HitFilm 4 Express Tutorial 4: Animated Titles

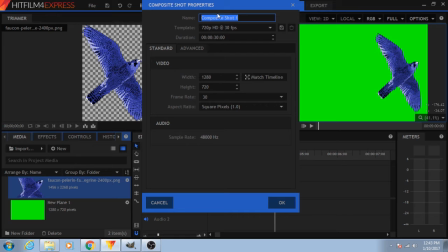And I could add my title here. I'm not going to. Duration, I'm going to trim that up later. The width and height are the same as the actual video that I'm editing. Click OK.
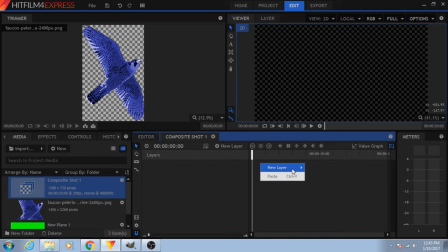And here's our new composite shot. We're only going to add one thing to this. New layer, we're going to add text. This we're going to mess with though. 1280 by 720. Okay. Now let's add our text in.
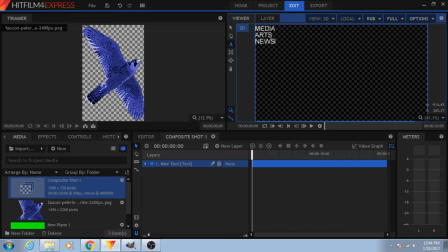And while it's not a requirement, it's a good failsafe to make sure that your title is in all capital letters. That's usually accepted when you're doing video. Language arts teachers might take issue if you have your titles of reports written that way, but in video it's perfectly fine.
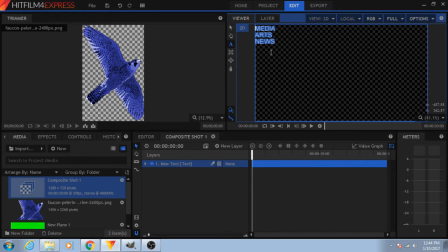Now, this needs to be edited up a bit. that looks horrible like it is. I don't like to go with default fonts. I don't like to go with default colors. So we can change this up.
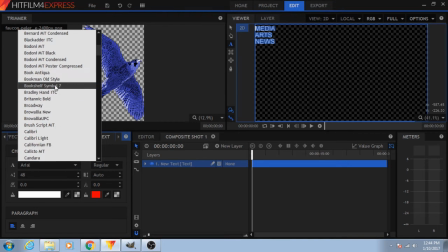I'm going to change this to another font that I enjoy.
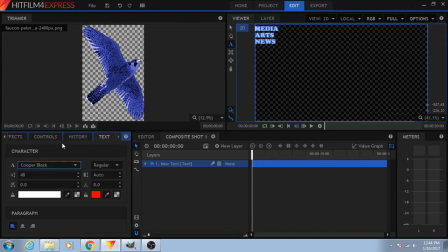Not that one. That one's okay. We're going to change the size to make it larger.
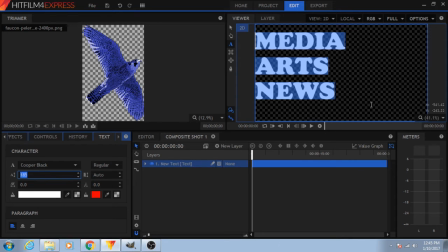And I kind of want to have some room underneath here so that when I'm using this in future videos, I have space to add the episode title to go with the series title. But that's something that I'd be doing on a per episode basis. It's not going to be in my stock animated title that I'm creating.
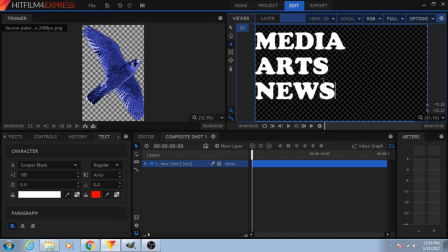Now, I don't want this to be a plain white set of text either. I think I want it to be the same color as my falcon over here. So I am going to select this. I'm going to use my eyedropper here.
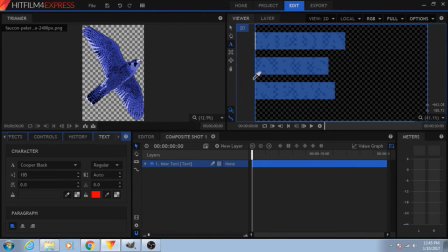And I'm going to click and drag. And as you can see, the color of this text is changing based on whatever my cursor is over top of. I want this blue. There we go. That'll work. But I don't want that to be just by itself.
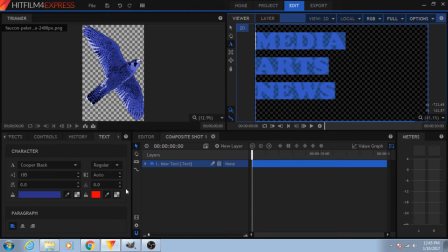We are going to add a border around everything.
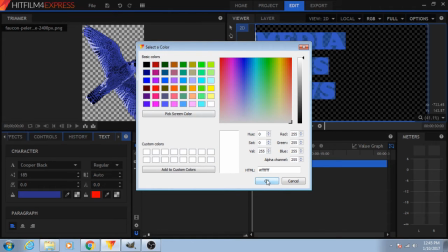That's this color here. We're going to change that to white because this is a dark blue, so I want a white border.
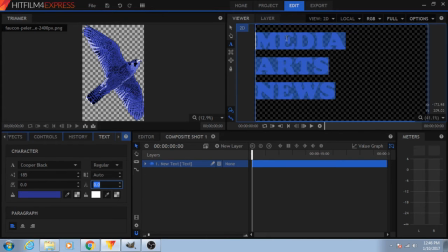If it was a light color here, I'd want a dark border. And let's set the border to, what does 10 look like on here? That'll work. You know, 5 would work too, half that size. But this thick, it's going to be more visible on smaller screens as well.
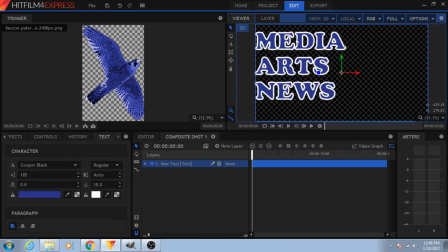So that's useful. And let's drag this over just a little bit. I think that looks pretty good. Your results may vary. Move it up. No, let's leave it where it was. Okay, now let's go back to our media here, and we have our new composite shot right here.
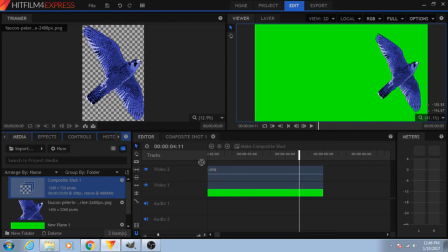We're going to drag this right in on top of everything. There we go.
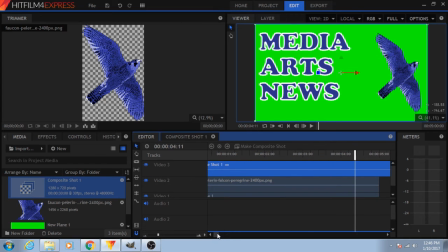And this is far too long, so we are going to move our playhead to the 5-second mark.
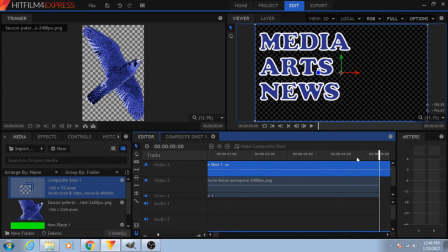You know what? Ideally, maybe this should be 2 or 3 seconds long. 5 seconds is kind of long for one of these. Let's Control-Shift-D. Get rid of that extra stuff.
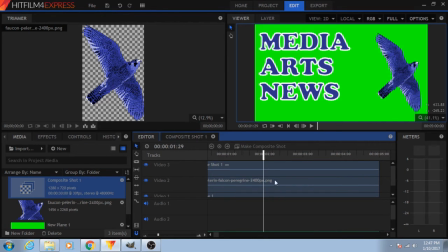And now we're ready to animate. Now my go-to, the simplest, easiest way to add animations is to go into effects and start messing with transitions. Scroll down to transitions, video. And if we're looking at these,
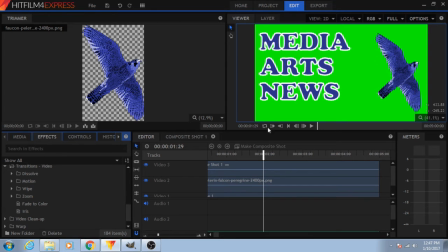because we're going to later on be chroma keying out this background to have this stuff be transparent on top of another video, I highly recommend avoiding fade transitions. You might think they look great, and they do in a video when you're editing them,
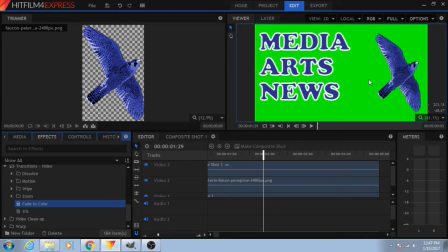but it doesn't work so well if you're planning on taking what you've created and then chroma keying it later. So that's not so hot.